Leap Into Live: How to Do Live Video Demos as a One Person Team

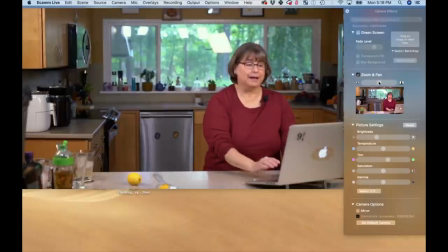Typically, I don't zoom in because I'm trying to
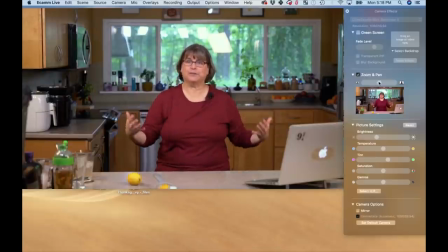make people feel like they're here with me in my kitchen, right?
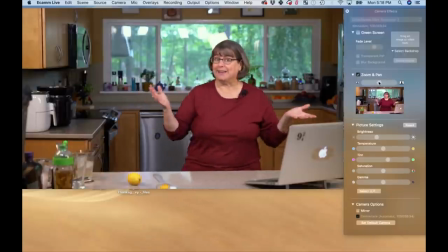So if they don't get to see all my mess in the kitchen, it's not going to feel the same way.
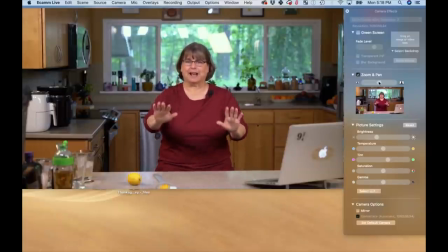It's not going to feel like they're on the other side of this counter. And that's what I want you to feel like. I want you to feel like, oh, I've been invited into her kitchen and now we're going to make some lemonade, right?
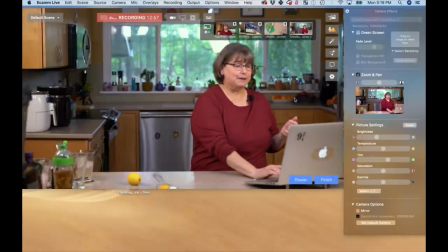And so that's one of the reasons I keep it like this. So let me get it back so you can see all the goodies over here.
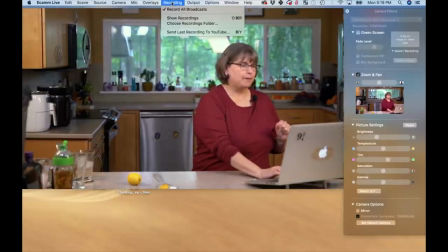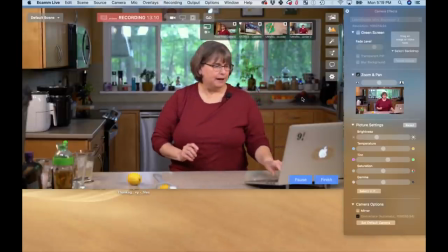Okay, double checking. I saw that and made me a little nervous. Okay, so if I was gonna make this lemonade,
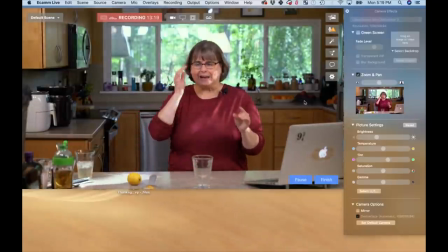we'll talk, so I need to decide what the action part is with squeezing this lemon.
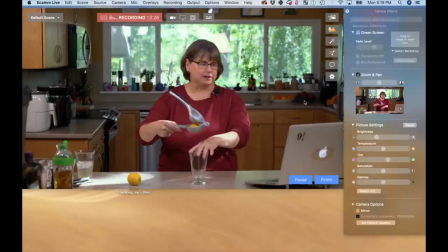And here you can see a lot. So maybe I'll move the glass closer so you can see the full glass.
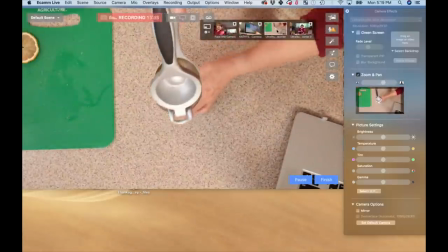Whereas if we were here, I would move it here, but all you're gonna see is this.
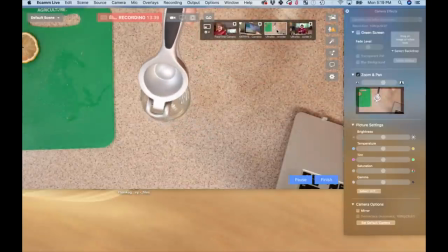This is gonna block anything that's gonna happen. So I say, let's pull this back,
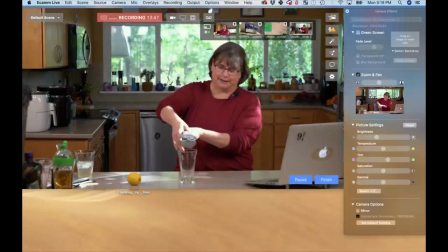and you're going to see the juice squeeze in, right? It's not the most exciting thing in the whole world, but it's action, okay?
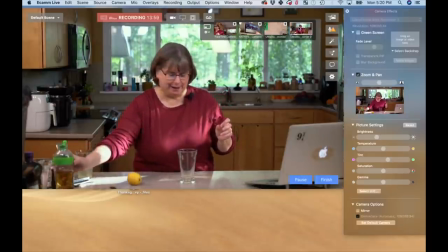So then I'm going to go ahead and put some simple syrup in.
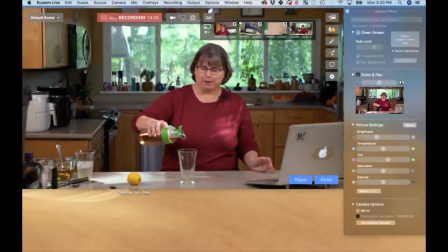And this, I think this kind of pouring action from here can be kind of nice.
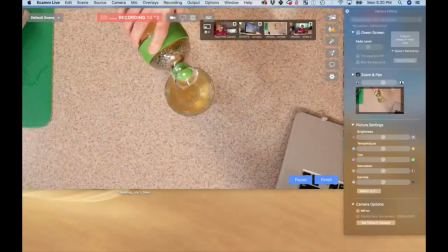We can look overhead, and this is something that you can try. See, you see it, but it's not as dynamic.
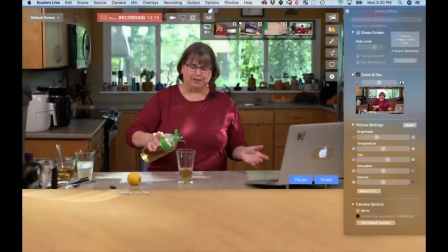This just looks more like, oh, look, where did that simple syrup come from?
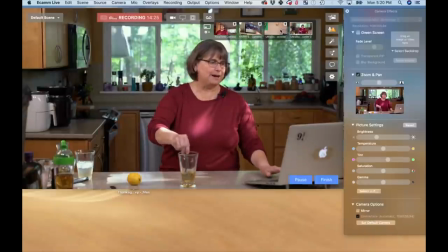Now, with stirring, you can do it this way, but stirring can be kind of dynamic above,
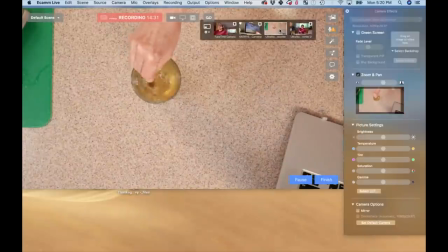as long as you give your hand kind of out of the way.
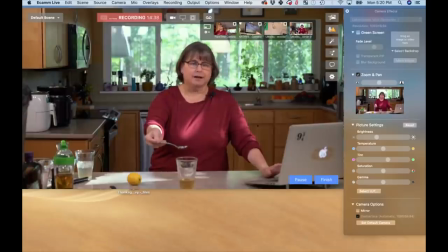Okay, so I'm going to change cameras by clicking so I can taste it. Ooh, that's just the right amount of simple syrup for me. I like it. So now I'm going to pour a little bit of water in here. Okay. I'm going to stir that up.
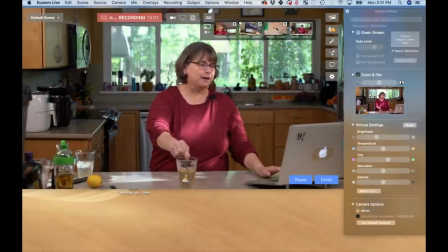And I could stir it up this way. There's a little more to see. Or we can switch cameras and see how easy that is to switch back and forth.
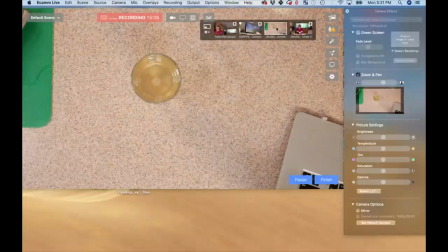And I'm gonna put in ice here first, and we can look at it both ways. So I'm just gonna put some tablespoons of ice. And because it's moving around, it's a little bit interesting to watch that way.
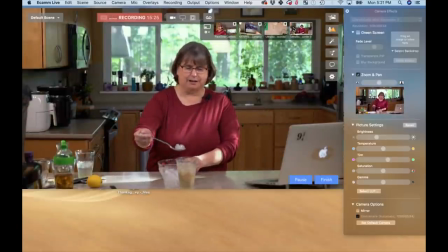I don't know that it's that interesting here. And so this is how you would make some of those choices.
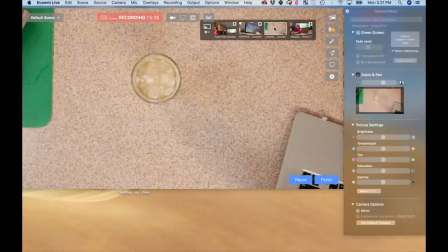Right? And then we'll stir everything up together.
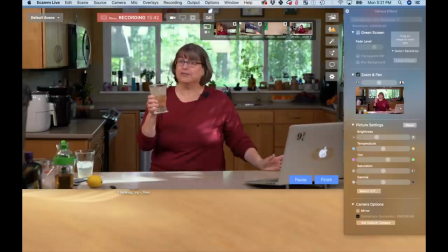Go back to the camera for the big reveal, which if it's food is always tasting the final product, right? That's refreshing, right? So what I want you to notice while you've been looking at the Ecamm screen is, did you see just how ridiculously easy it is for me to go from one thing to another camera to another camera? Now, I also want you to realize that some days you're going to turn on one camera before the other and it might switch around, but it's easily fixed and it's not a big deal if you click on the wrong camera. Because except for this demo, I wouldn't have my iPhone just kind of hanging out pointed to nowhere, right? I always have a camera where I want it to be.